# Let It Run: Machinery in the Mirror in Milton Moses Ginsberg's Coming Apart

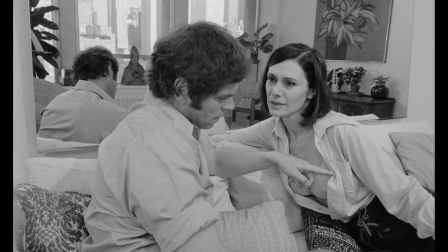An early encounter with a masochistic woman whose lover has burnt a triangular
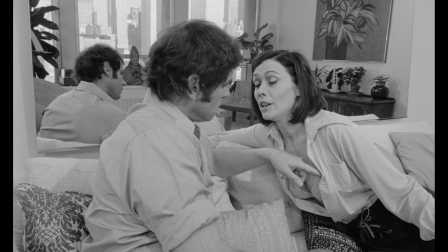pattern into her chest with cigarettes anticipates a later encounter with Joanne,
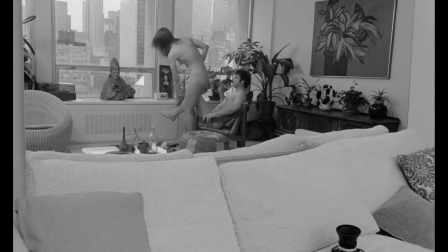who he burns with a cigarette against her will. This is the first sign of the violence that will overshadow the remainder of their relationship. Their exchanges tend to be focused on reversals.
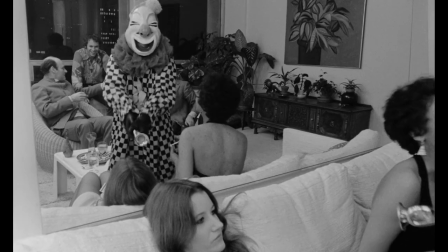For example, when Joanne's obvious discomfort at a party turns to Joe's own discomfort and her amusement,
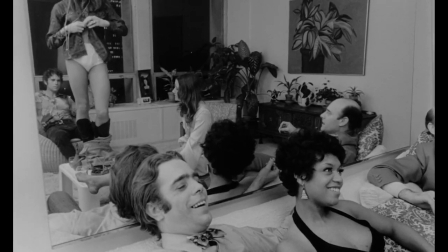at the revelation that a guest he has been fondling is a cross-dresser.
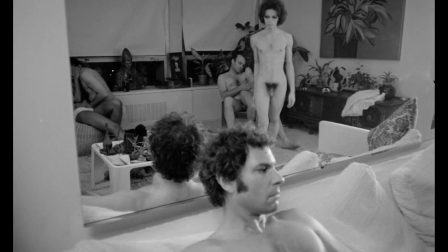His response to the begging attentions of the cross-dresser shift between pouting and pain and laughter.
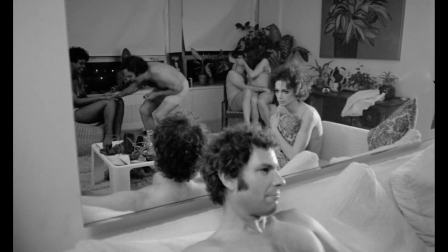He performs this range of emotions in the midst of an orgy, a melodrama enacted by the only man in the room who's aware of the camera.
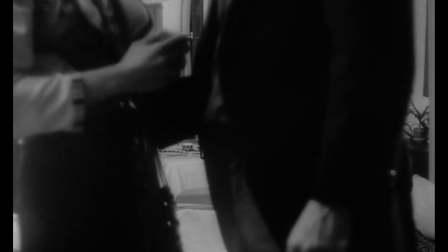Joe's film within a film is a search for catharsis,
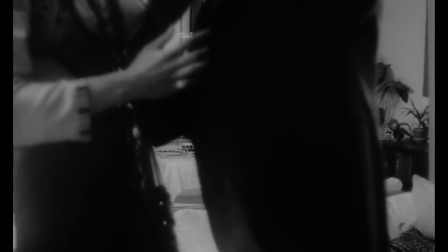a messy and inevitably social catharsis that draws in unwilling participants as witnesses,
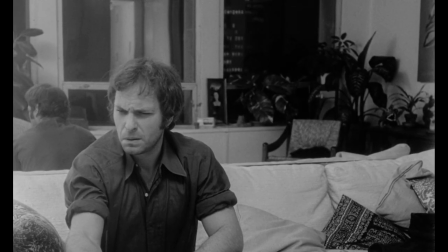objects, and victims. Joe's search for catharsis emerges in a late sequence in which Joe's hysterical
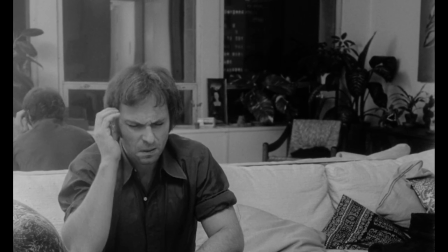ranting to the camera is disrupted by mechanical failures and sync schisms. Rip Torn plays Joe as a compromised, sensitive creature, his self-image under duress,
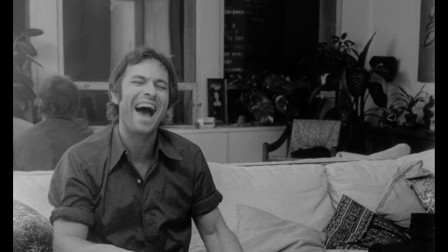his assertions of control strained, felt through trembling grins, blank stares, bitten fingers.
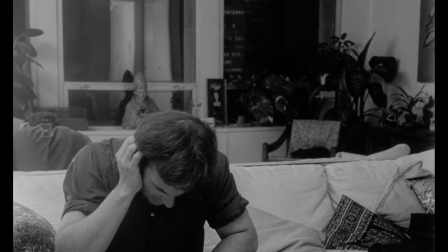Coming Apart formalizes catharsis by threading the viewer through the eye of a needle,
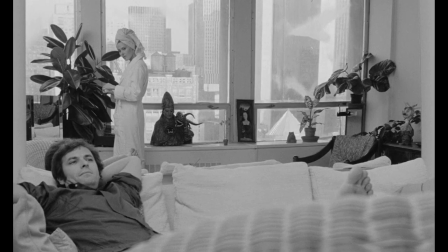introducing all of Joe's mannerisms, his hints of unraveling slow to come.
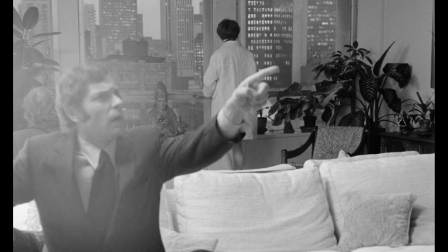The camera can only bear witness to Joe's cracking front and the fissures of raw feeling that spring up.
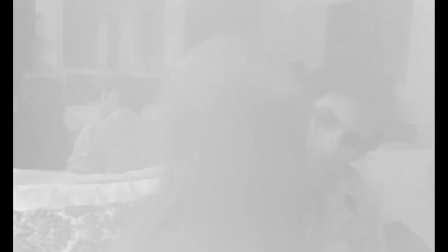The formal disruptions of flash frames and chemical smears between sequences,
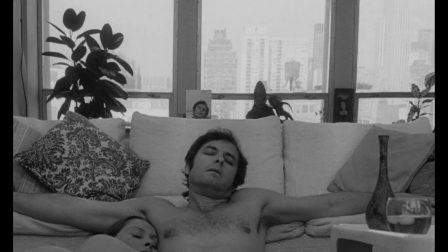out-of-phase audio, hums, and Joe's own remote-controlled ellipses reinforce the film's cinema-verite stylization.
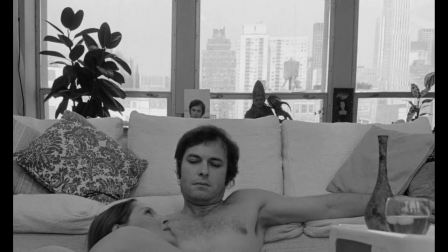But they also create a parallel between figure and enveloping form. Joe is coming apart, and the film is too.
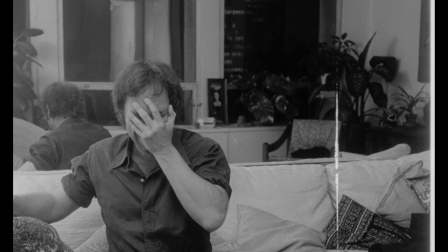In fact, more than coming apart, neither seem to have been soundly assembled in the first place.
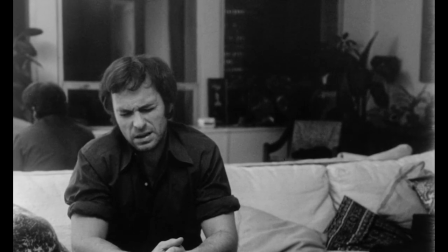Thus, the film within a film is a metaphor for Joe's worsening condition.
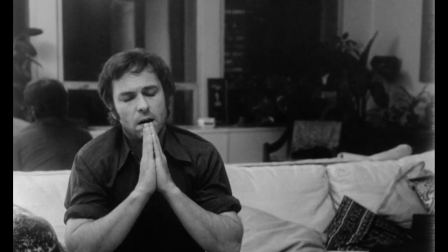With Joe's final attempt to address the camera, these disruptions become an extension of him. In confession, he winces in pain, and his furrowed brow, clasped hands, and gestures of grief become a mime act, his speech cut out, a primitive post-Freudian encounter with image,
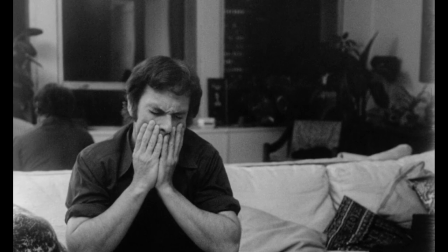the talking cure has run out.
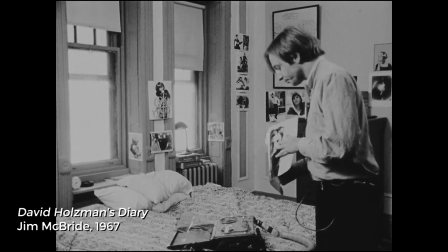Filmmaker Milton Moses Ginsberg made Coming Apart in the immediate wake of Jim McBride's David Holtzman's Diary,
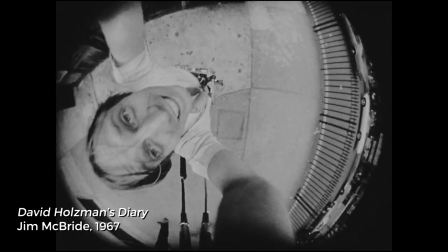a film that dealt with the ruthless search for unguarded reality through filmmaking.
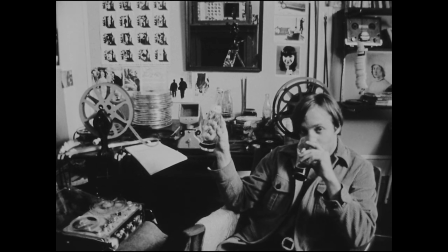David Holtzman was an overenthusiastic filmmaker whose interest was
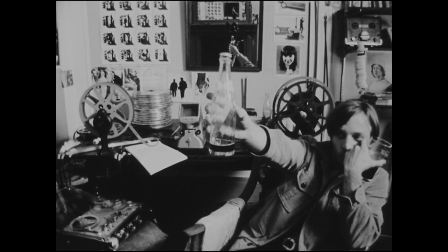in transforming his life into art while his life fell apart around him.
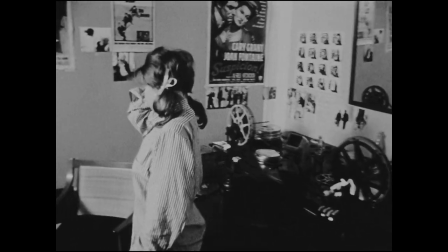And the character speaks candidly of these details, the loss of his job, the end of his relationship,
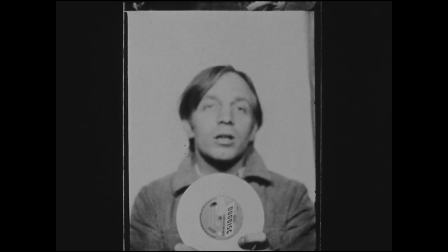the likelihood of being drafted into Vietnam, and finally, the loss of his equipment and the impossibility of continuing,
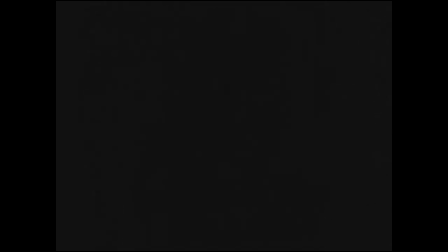a painful irony that plays out as the last diary entry of a doomed man.
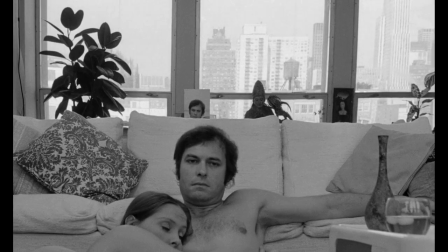Joe Glaser's situation is similar, but his use of the movie camera is different.
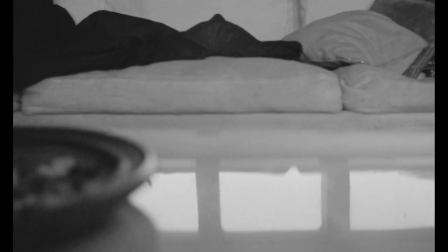While both characters aim their cameras inward, and both characters are arguably engaged in therapeutic filmmaking,
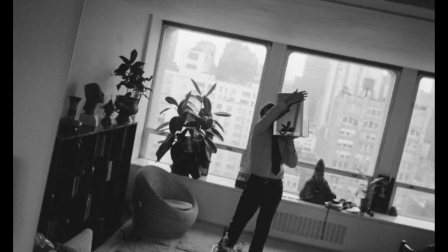Glaser is not frank about his circumstances.
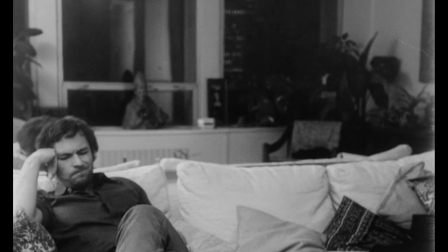Holtzman is an eager raconteur, while Glaser is reluctant. This reluctance seems dignified, despite the themes of voyeurism and perversity. By the final sequence of the film, it seems more like emotional paralysis.
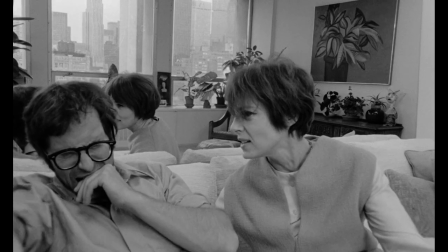Joe experiences a final gauntlet of confrontations.
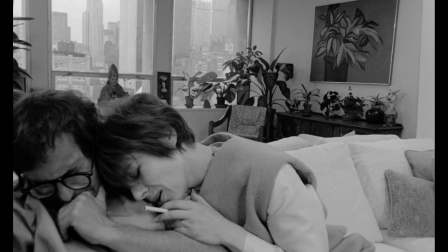With his ex-lover Monica, who seems to blame herself for his condition while admonishing him,
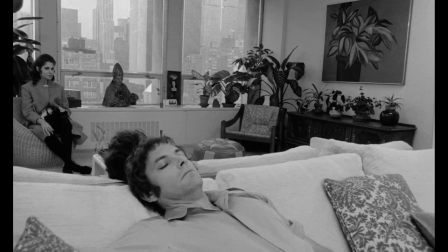his wife, who demands a divorce, having discovered the extent of his dissociative behavior, which she also recognizes as philandering,
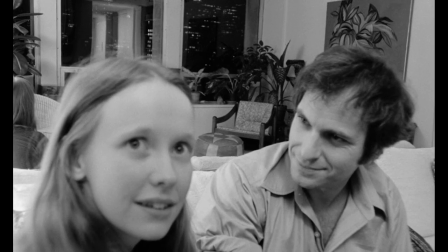and a very young woman he's had several encounters with, who he confides in about his camera, who's excited by it, and who wants to make a movie with him.
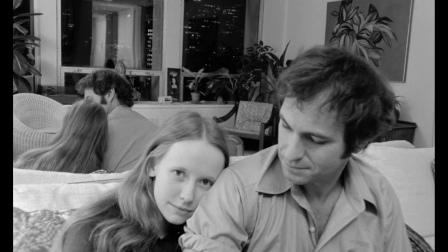Unlike her, he doesn't want romantic or erotic mementos. He just wants to keep making the same movie that he's been making.
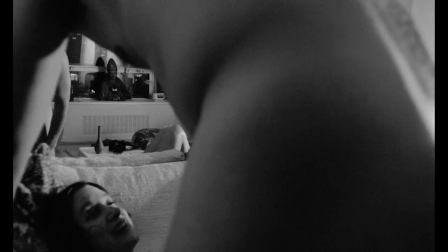Joanne has experienced a parallel decline throughout the film, and their final confrontation is the most anyone will take him to task.
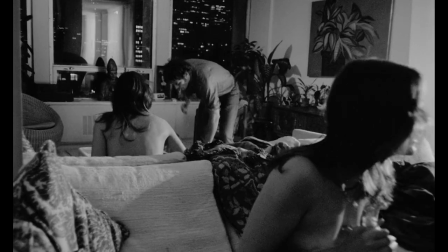In her words, Joe has used her. He has ruined her life.
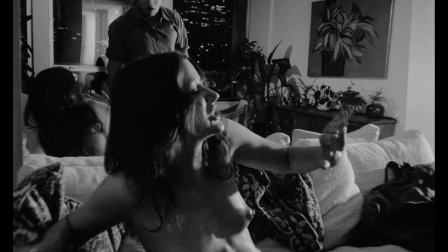He has brought out her worst impulses, and she has been left loveless, homeless, and exploited.
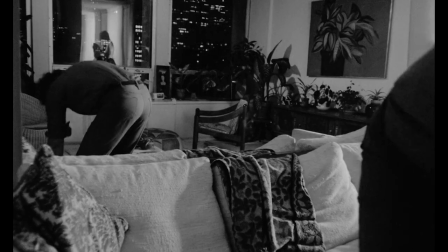She becomes a voice and perhaps an avenging advocate for all of the women in Joe's film.
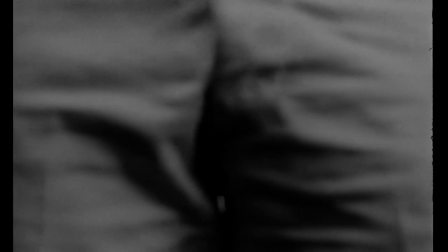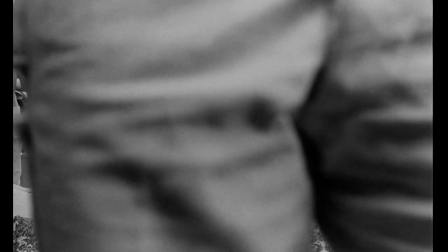Joe does not appear in the final sequence.
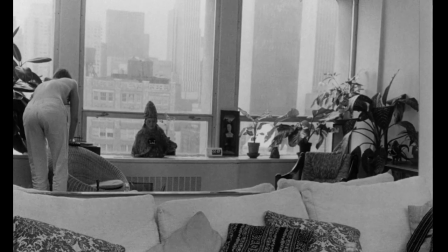Instead, Joanne moves through the apartment with a gun, alternately dancing and weeping, consumed with emotion.
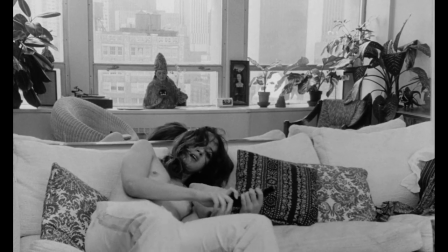The camera is set to record in slow motion, and, in slow motion, she loads a clip into the gun,
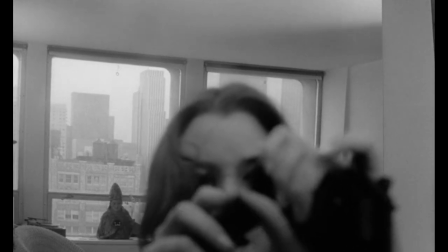with Joe's electric blues records eerily slowed into a heavy modal trance.
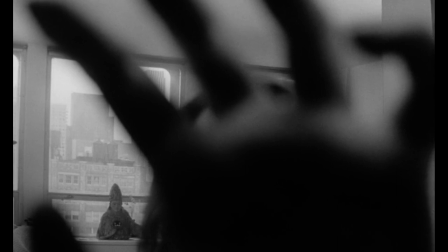She moves her hands over Joe's kinetic art object, the sculpture that contains the camera.
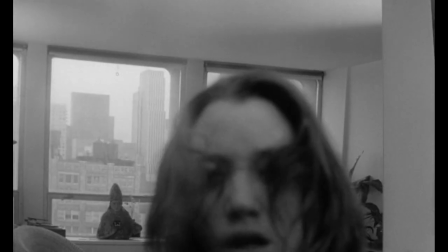She looks into the lens of the camera, but she's also looking at a reflection of herself.
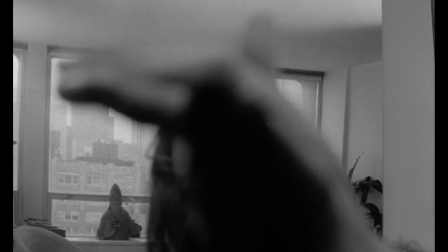When she holds the gun up to the camera, she holds it up to her own reflection.
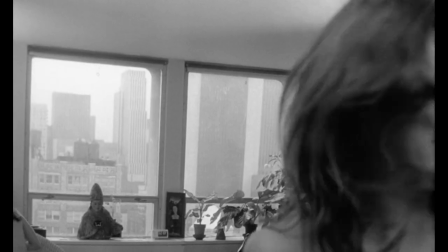And when she smashes her image, she reveals the camera, still unseen to us.
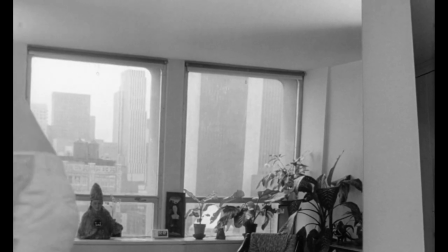The apperception that Joe found in his reflection, in his recordings, in his new name, in his new home,
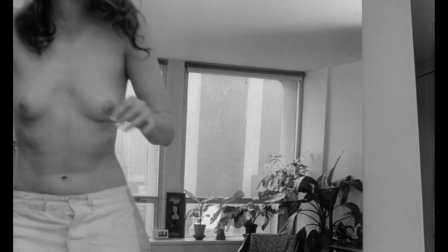gives way to Joanne's apperception.
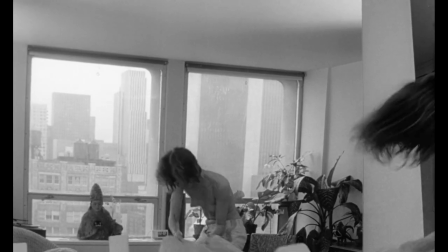The camera now revealed as a final humiliation, she recognizes herself as object.
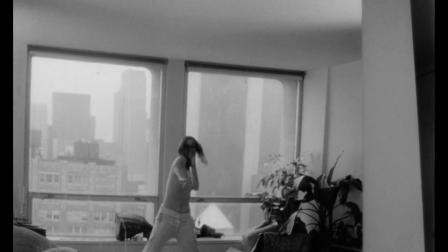In an act of rage, she smashes the big mirror, and in doing so shatters our primary vantage point to the scene,
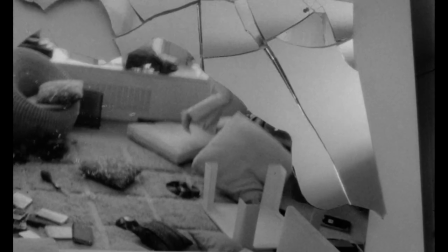a grand break in the composition, like the burning of a frame in a projector,
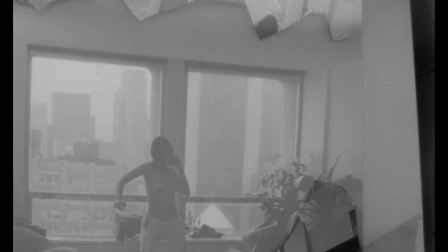like a lost loop, like the unrolling of a reel to reveal the projection beam.
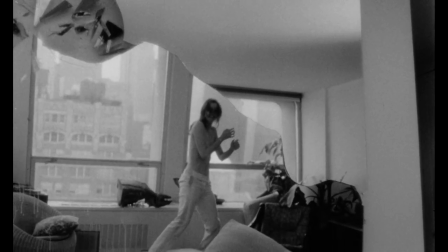The mirror falls in pieces in slow motion, showing just a little more of the scene than had been visible previously,
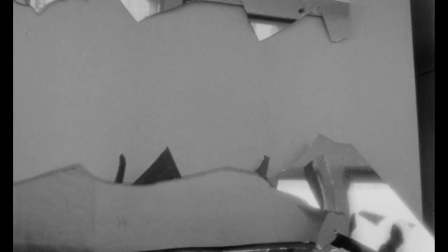a boundary broken but also a broadening of the space, inconsequential details that pass out of view.
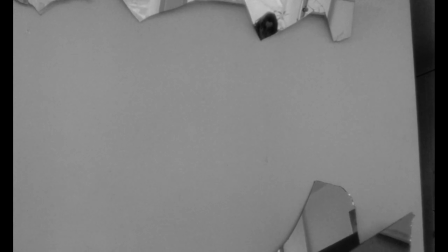What's left is a bare white wall. In this moment, Pascal's question is as true for Joanne as it was for Joe. Why now and not then? Why here and not there? And who is to blame?
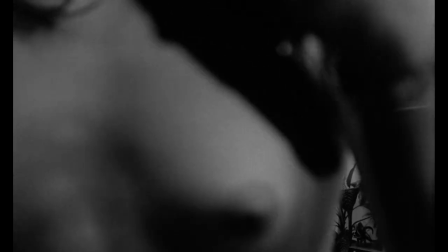Whether Joe is dead or simply gone elsewhere to shore against the ruins of his life,
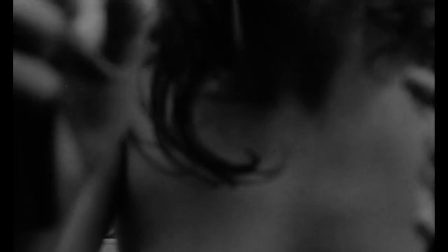the presence of this woman and this gun and this revelation bears a strong, if ambiguous, implication.
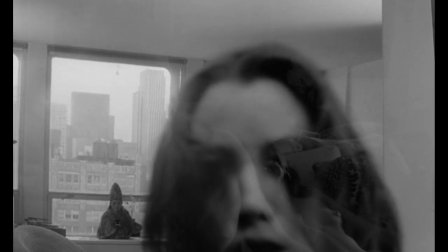Joe had lost something before his filming began: his sense of subjectivity,
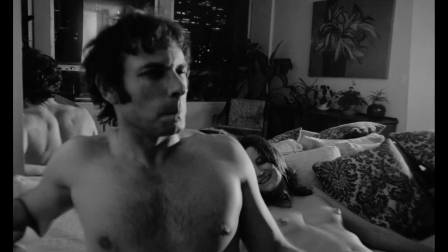his ability to identify with himself, with Joe Glazer, his ability to process emotions.
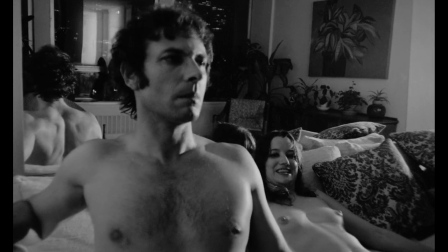His film becomes a tracing of himself and a surrogate for his own consciousness.
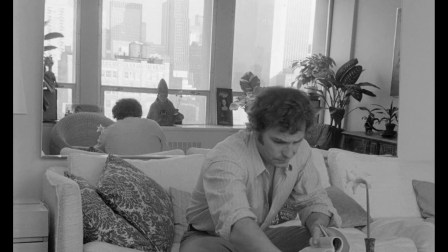Films cannot be assigned human agency. They are constructions, theater, inscriptions, recordings.
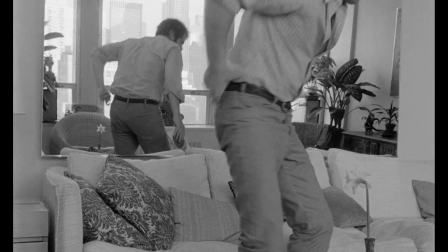They begin and they end.
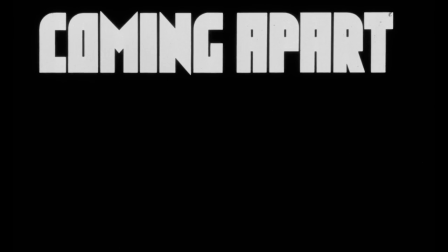Credits will roll by dint of convention, surely as the lights come up.